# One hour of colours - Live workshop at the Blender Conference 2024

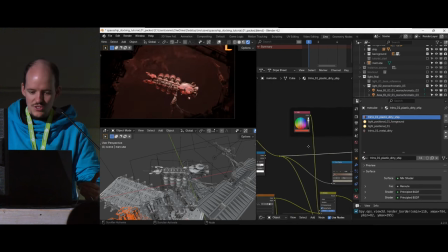We want to have a second color. So let's try just to make the ship a different color. So I want to say, actually, was it the ship? Let me just cheat quickly before I say something wrong. What did I do with the complement? Oh, yeah, okay, good. I didn't. So we turn off the light. the sun is, we turn off the light, we go to night.
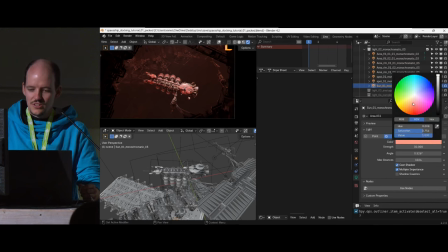So I've now counted red, I want to do an orange-blue contrast because it's simple. So right now everything is red, but so I want to be somewhere here in the teal because opposite of this is orange. So I took the main sun because it's a background illumination, and then I can make it blue. So as you can see now, as the background is like different, a cold color from the warm,
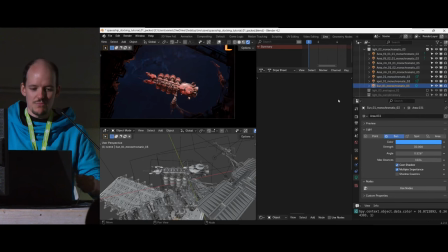it gets a really strong, instantly the ship is like bam, jumping at you, really, really strong, but saturation is way too high. So it's like it drags the ship a bit down. So again, because the background is a larger area, I don't have to have a huge, not a strong vibrancy, so it can be much more toned down in its intensity of its saturation.
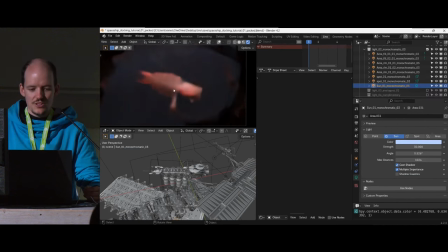So slight saturation decrease, and then of course the ship is not supposed to be.
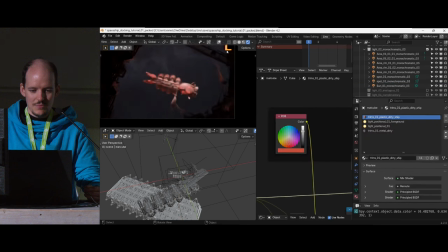That's my material group. Come on, here, this guy. Thank you. Instead of red, we can then go to a slight orange color, right? And then we have a nice complementary color contrast. And then again for the dirt on it, I could now try to sneak in.
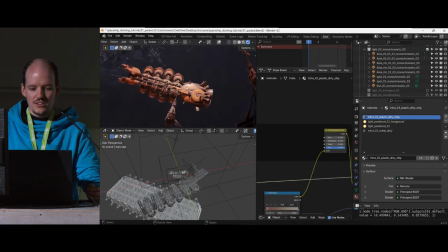The complementary color on the ship as well. So let's try to see. I think I did it for the dirt, for the ship here, for metal. So here, I currently have like a rusty color.
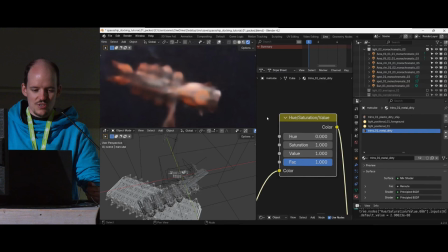It's just brown stuff. But maybe actually to try to get a bluish color in there makes it look better. So Control B just rendered to just show you the effect of like how powerful this is.
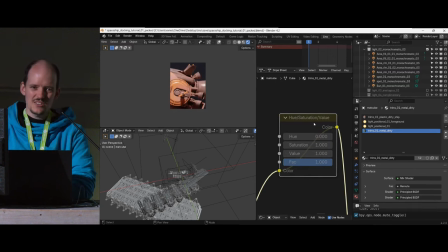So without doing it, it's all like red and red, and you cannot really read the shape of the engines, of the metals. By just putting the complementary color in there as a gradient, you really make it pop. So think about how you can sneak in this hue gradients in there.
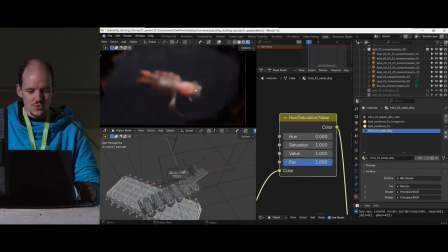So I think this makes the ship look much, much more appealing to, if I could render it, to the eye than the one with the orange stuff. So even if my background is blue and my foreground is mostly orange, try to sneak in the foreground color into the background and the background color in the foreground.
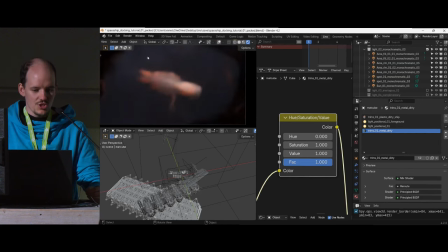I'm doing this in the background because of the position lights, which are currently orange. I can also just open the picture again, render.
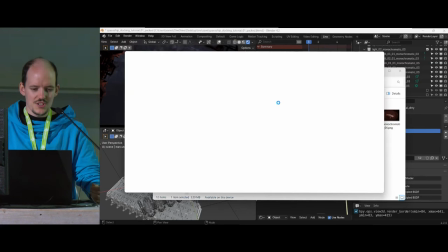Complementary, bam, bam. So what I did here, yes, cool.
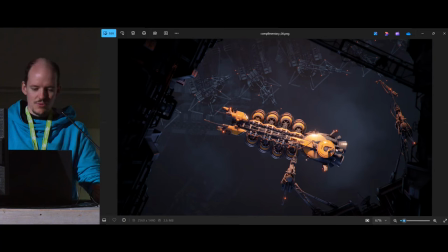As you can see, ship has this blue color in the dirt a bit, and in the background you can see I'm sneaking in the orange to really tie them together. So if I would have no orange in the background, it might be a bit boring. Also what you can see is with the sneaking gradients in.
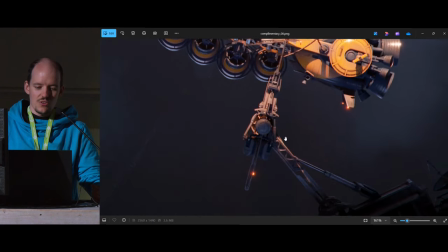So I also have the gradients on the arms here. So the bright spotlight makes it less saturated but warm,
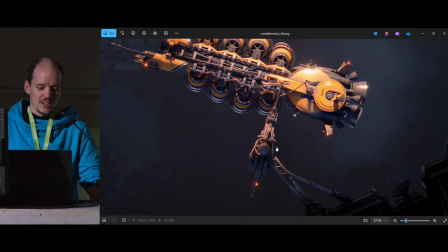but this area light getting shining from the side and faking it creates like a very nice gradient from this warm colors to the blue colors,
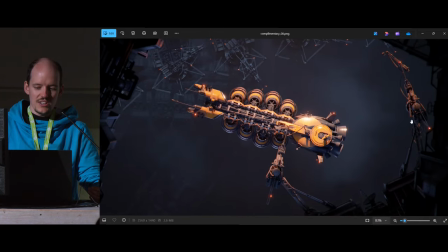but like a very soft transition. So even not on your main ship, try to hide everywhere the gradients of this play of the two complementary colors.
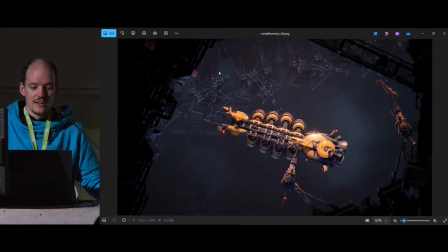So I really think, where can I put more gradients? For example, in the picture, if I would have more time, I would think about, can I place maybe some more little gradients in the background, for maybe spotlights or something, to sneak in a bit more of more gradients in the picture.
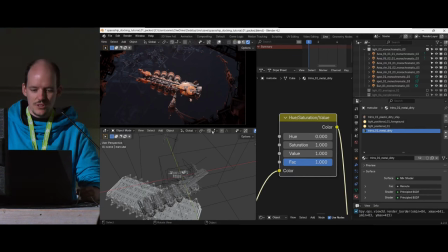Cool. So two colors, simple. And now I could like render this out again.
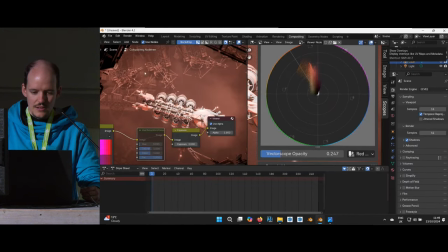Imagine I would have rendered out very quickly. So bye. I take everything. I can reset you, reset curve. And now I am muting this exposure and we have like 10 minutes left, right?
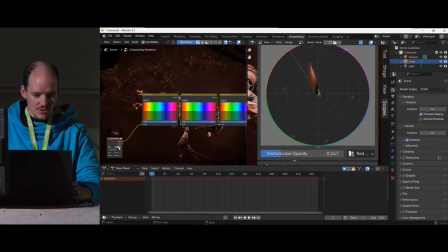Yes, 10 minutes, awesome. Cool, I'm opening now my final render of the complementary color contrast. I was quick and rendered everything out. So we can have a look at the scene. Ta-da, here, complementary color looks a bit weird. I just run with it, I'm not questioning it. So we can see now we have very strong orange hues and blue hues.
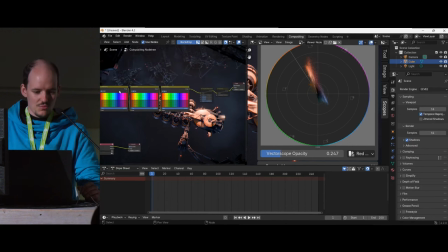But again, can I just mute these? I don't need them, bam, bam, bam. Good, and then again, don't be set. I'm not always set on the color. Maybe I pick, like in color combination, I think works, but I'm never sure.